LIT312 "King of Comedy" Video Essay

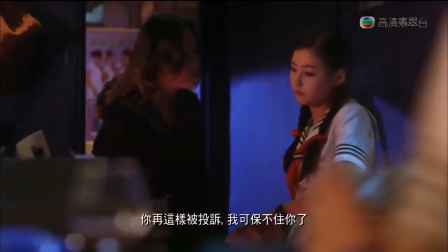(4:06)
She doesn't have a high EQ, so she doesn't know how to act on the spot.
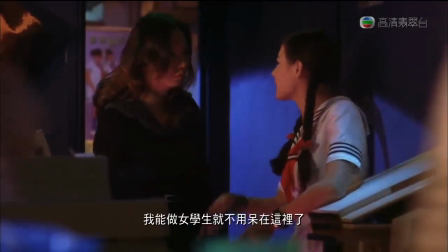(4:12)
Her boss heard that Yin Tianchou teaches acting for free,
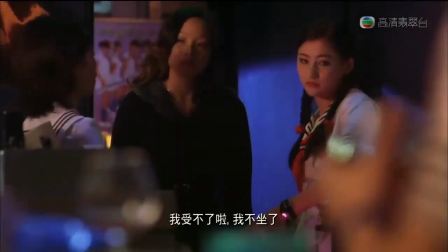(4:16)
and she asked the ladies who are not good at acting to join the class.
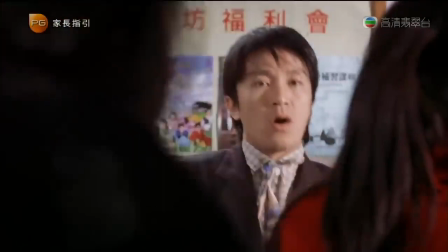(4:21)
In the class of acting, every time when Liu Piao Piao said that Yin Tianchou was an actor, he emphasized that he was an actor.
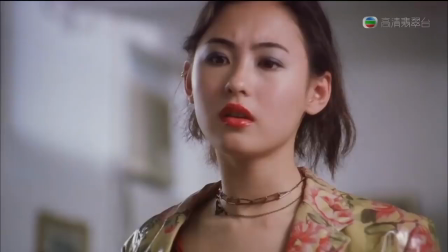(4:31)
Yin Tianchou mistakenly hurts Liu Piao Piao's self-esteem by saying a wrong sentence, so he was beaten by her.
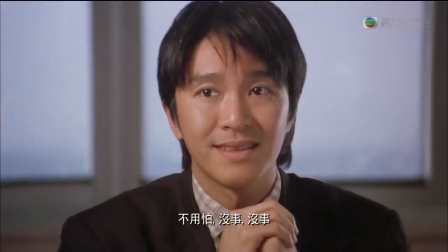(4:39)
The two people are in the same status.
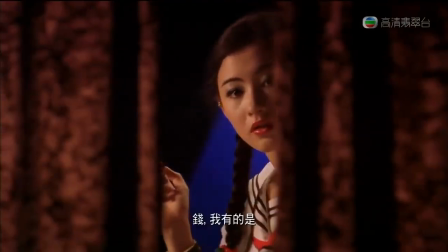(4:42)
The actor wants to be a real actor and the lady in the nightclub wants real love.
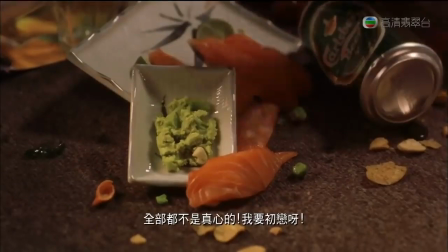(4:48)
When Liu Piao Piao returned to the nightclub and found that Intencho's skills were very useful,
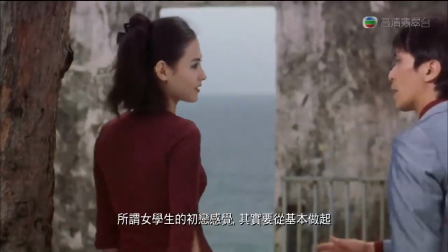(4:55)
she decided to formally learn from him. Intencho's professional knowledge finally has time to play.
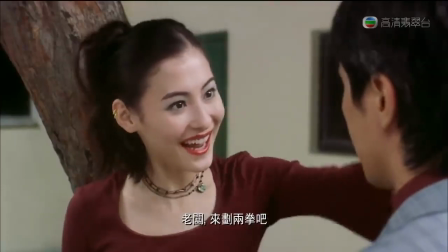(5:02)
The director here used close-up focus over the shoulder to show Intencho and Liu Piao Piao's faces,
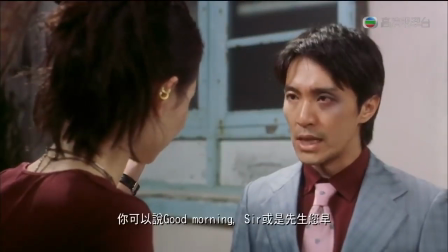(5:09)
which shows that they have become close.
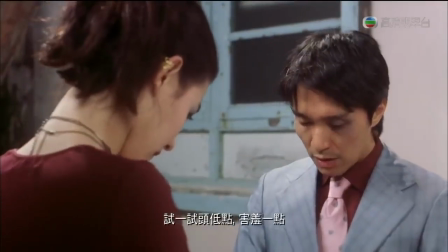(5:12)
Finally, the dolly shots pushes in, which made the audience feel that there will be a story happening between these two young people.
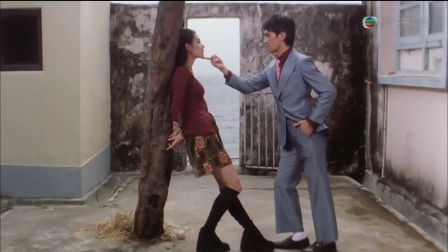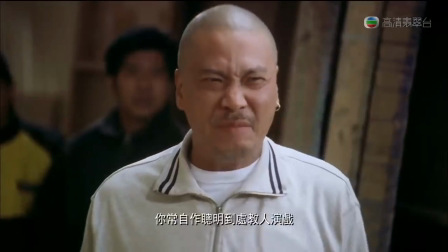(5:29)
However, when Yin Tianchou returned to the set, he was once again humiliated by the uncle.
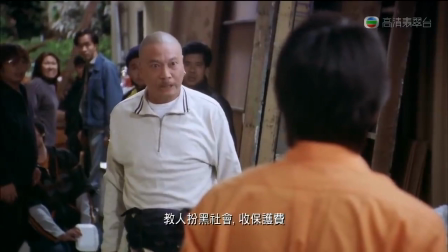(5:36)
Although his career has been hard, he has made progress in his life.
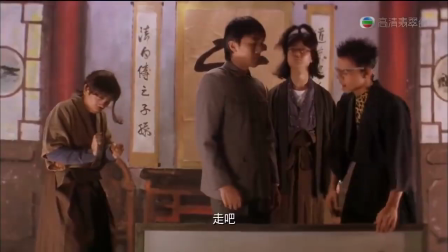(5:40)
When he was acting on the stage in the community, Leopel Pell suddenly appeared in the audience.
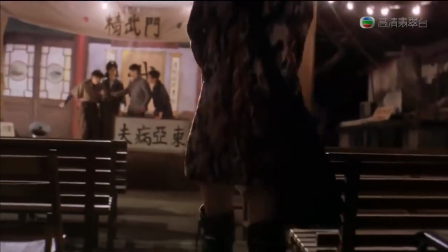(5:47)
Here, the director used exciting soundtracks and zoom-out shots to portray their happy emotions.
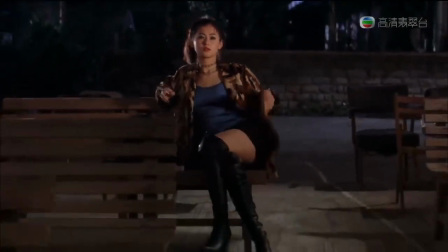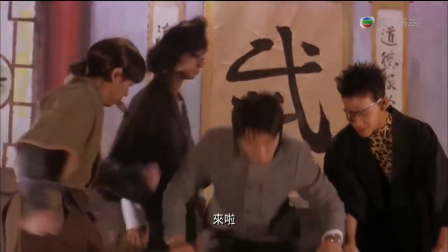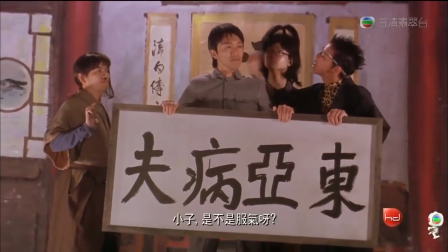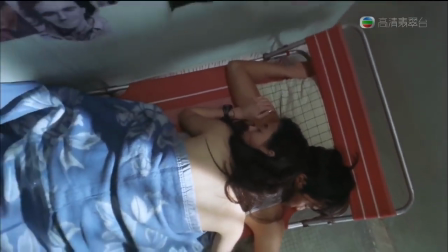(6:13)
They had sex that night when they woke up in the morning, Ying Tiancheo looked at the oil spill.
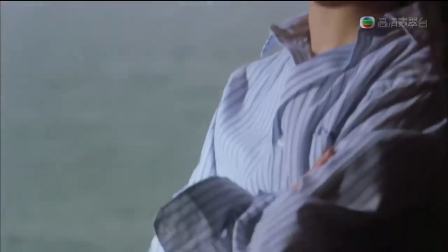(6:19)
He didn't know whether this was real love or consumption, so he took out all his money as overnight expenses.
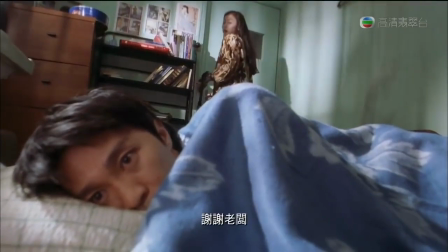(6:26)
Piao Piao picked up the money and said, thank you, boss. The design of these shots is wonderful.
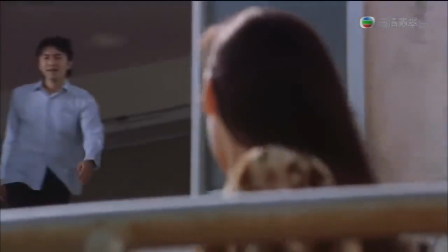(6:32)
The director used over the shoulder to let the audience see the peeping perspective, which accurately conveyed intentional ambivalence.
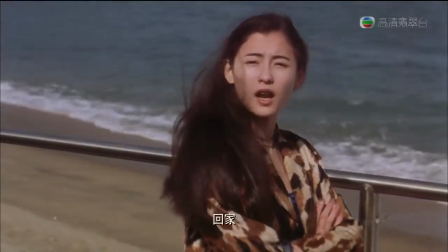(6:41)
The next scene can be said to be classic confession in the film history.
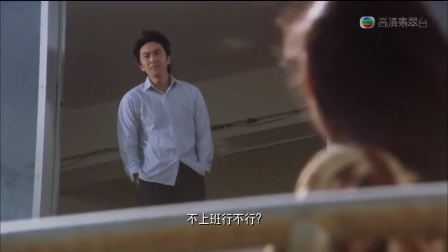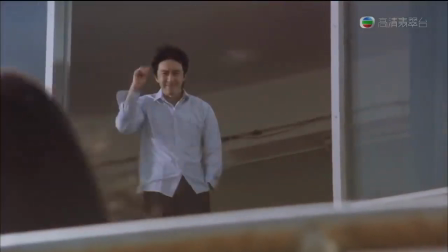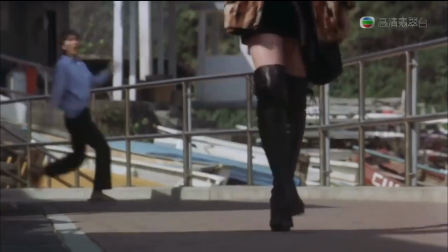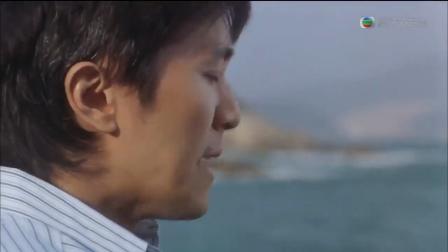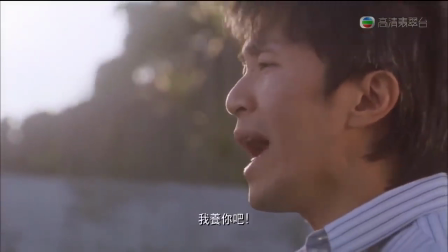(7:16) Let me show you!
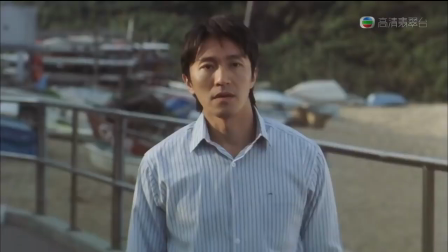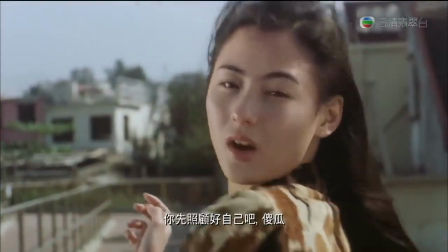(7:26) Let me show you yourself! You are so stupid! You are so stupid!
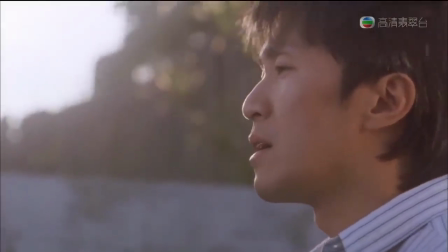(7:31)
Yin Tianzhu's shot has been reversed 180 degrees which proves that he really fell in love with Liu Piao Piao.
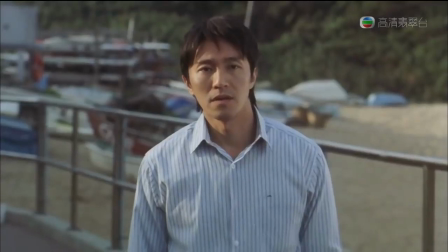(7:39)
The camera zooms in from the wide shot to Liu Piao, giving the audience a sense of shock.
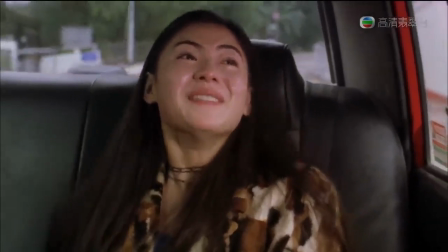(7:44)
This proves that Liu Piao Piao was also moved, but she did not want to say it.
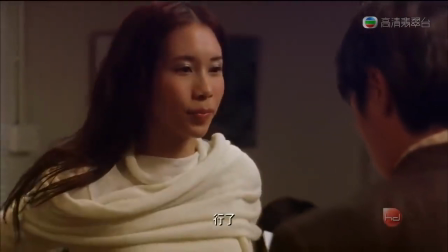(7:48)
At this time, Yin Tianzhu was valued by the superstar Du Juen Er. and he contributed an impressive performance.